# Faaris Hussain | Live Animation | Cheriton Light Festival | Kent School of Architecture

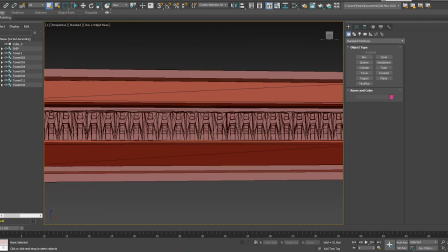I essentially wanted to make it look like a big sort of Star Wars cockpit, and make that epic sort of transition here.
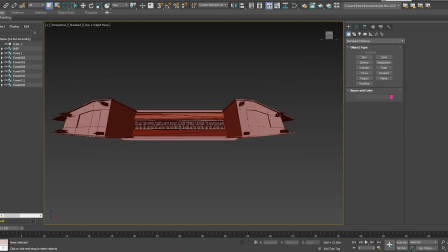And then ultimately the main thing I wanted to do was zoom in and then have the camera lay
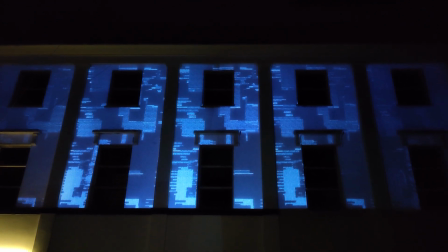exactly where the camera was before. And yeah, so this last initial keyframe is essentially where the camera was set at,
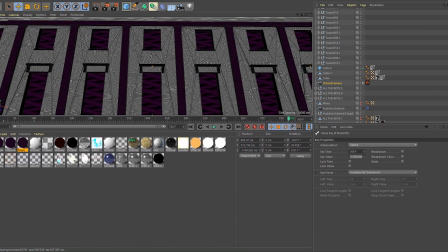and this is kind of the border of the project as well. So it does perfectly line up with the project in the initial architecture.
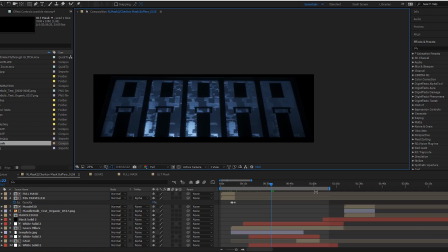So after that, there comes a point where they all glow up.
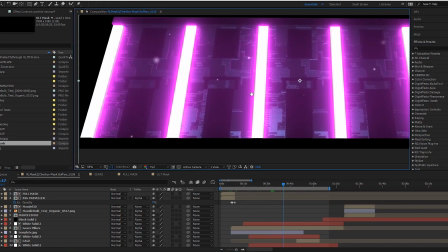That was just simply using masking as well. I didn't really do much here, it was just masking and glows.
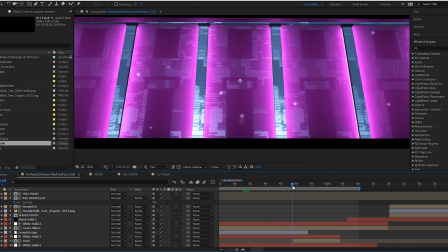Here as well, it's just a lot of masking work, and again with this section it was a lot of masking work as well.
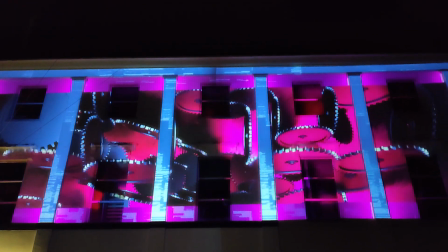So this scene was probably the most immersive and grabbing in terms of perspective, I believe.
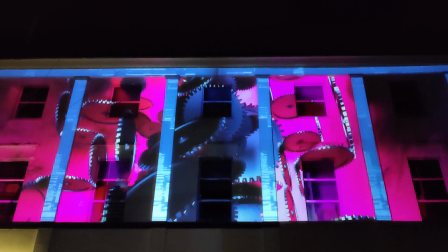Essentially putting the camera exactly again in the same spot,
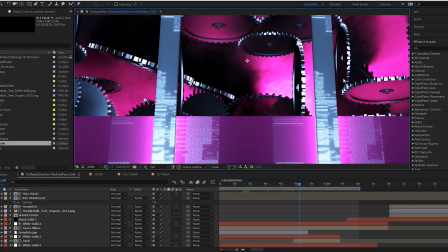doing some nice rendering on it. I got some really nice kind of effects here of like metal scratches as well around the borders of it.
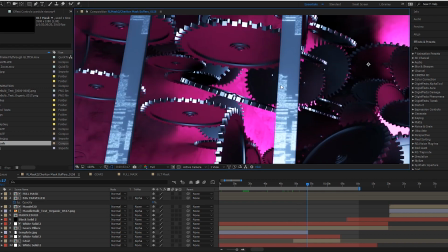I used the Octane denoiser in this, so it kind of looks a bit smudgy, but it was on such a big scale that it didn't really matter, and it looked quite cool as well,
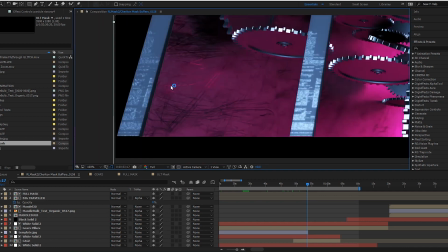like that brushed sort of metal look.
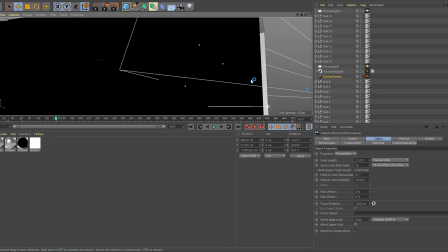And yeah, the camera track was just on a simple just one axis just going down.
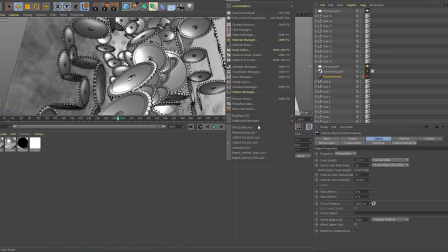And so following that was the final shot, which I had a character called Mewtwo.
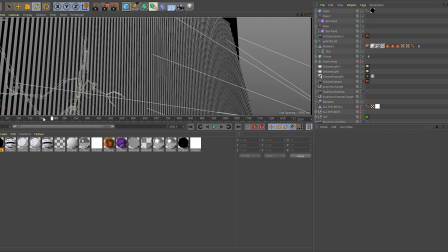I animated it all myself, and essentially what I wanted to do is have
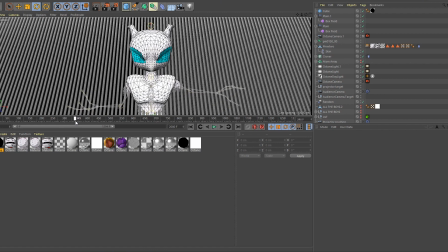Mewtwo placed on a background that was also 3D, which would make him appear less flat. So here you can see his arms coming over these sort of 3D rectangles here, and with given the perspective, you can see that they're 3D.
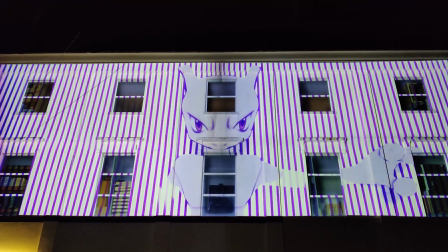And so when Mewtwo emerges out of here, it gives you that sort of enhanced element of 3D.
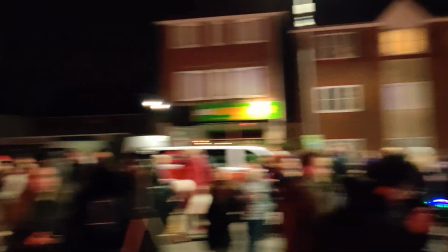And that enhanced element of 3D really connected with people in the audience, I feel.
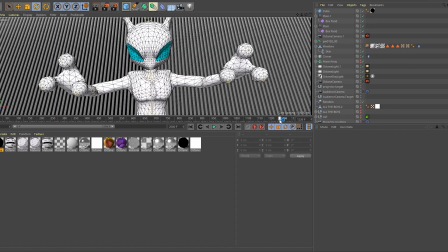There were numerous times where I had kids screaming out the name of the character coming on screen,
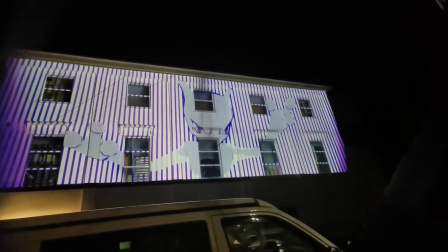which is exactly what I wanted, because I know it's something that I really would have loved to see as a kid. And I know the character's really popular.
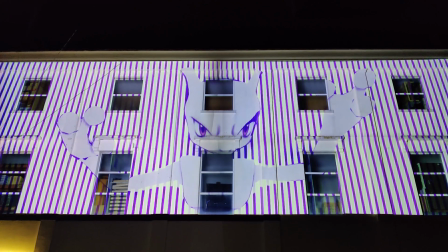It generated a really good atmosphere to end on, and a really cool kind of epic note.
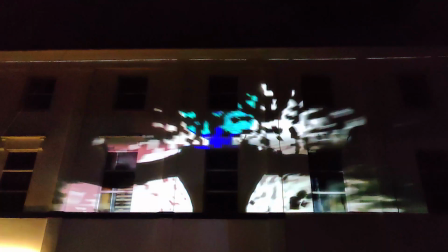A lot of the kids were just super excited that they just saw this character on the screen. A lot of families were really excited to see their kids excited as well. It was just a really good atmosphere. And continuing on the feedback from the festival, I spoke to a photographer there who was taking pictures of my display.
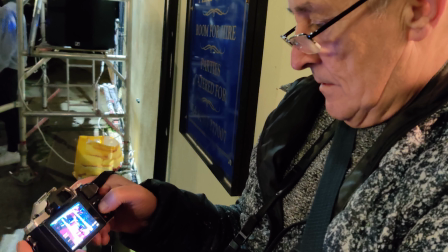He particularly pointed out that he really enjoyed the gear opening sequence, and among other people,
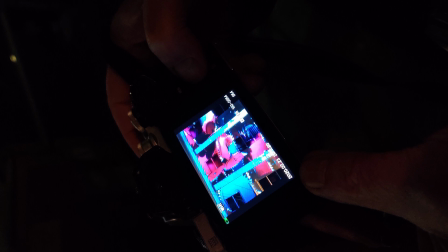he described it as just to be super immersive, which is exactly the feedback that I was hoping for. So after the festival,
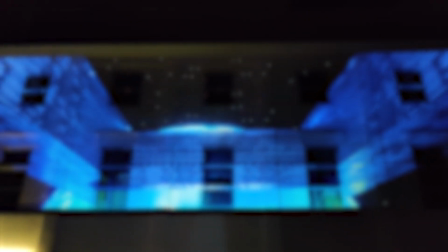I posted the full video of my projection mapping work onto my Instagram page.
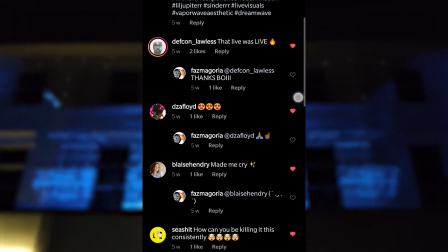I run a lot of visuals on there, so it's really cool to see my general audience interact with my university project.
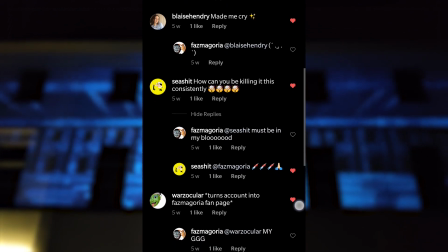It was something very different that I've done, so the feedback was very diverse.
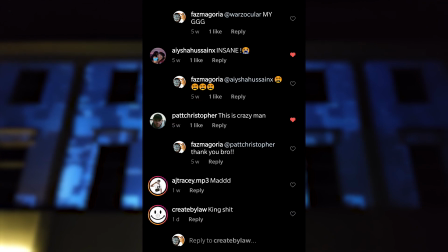I think getting feedback on social media is really important these days, and yeah, it showed me that overall it was a really positive experience.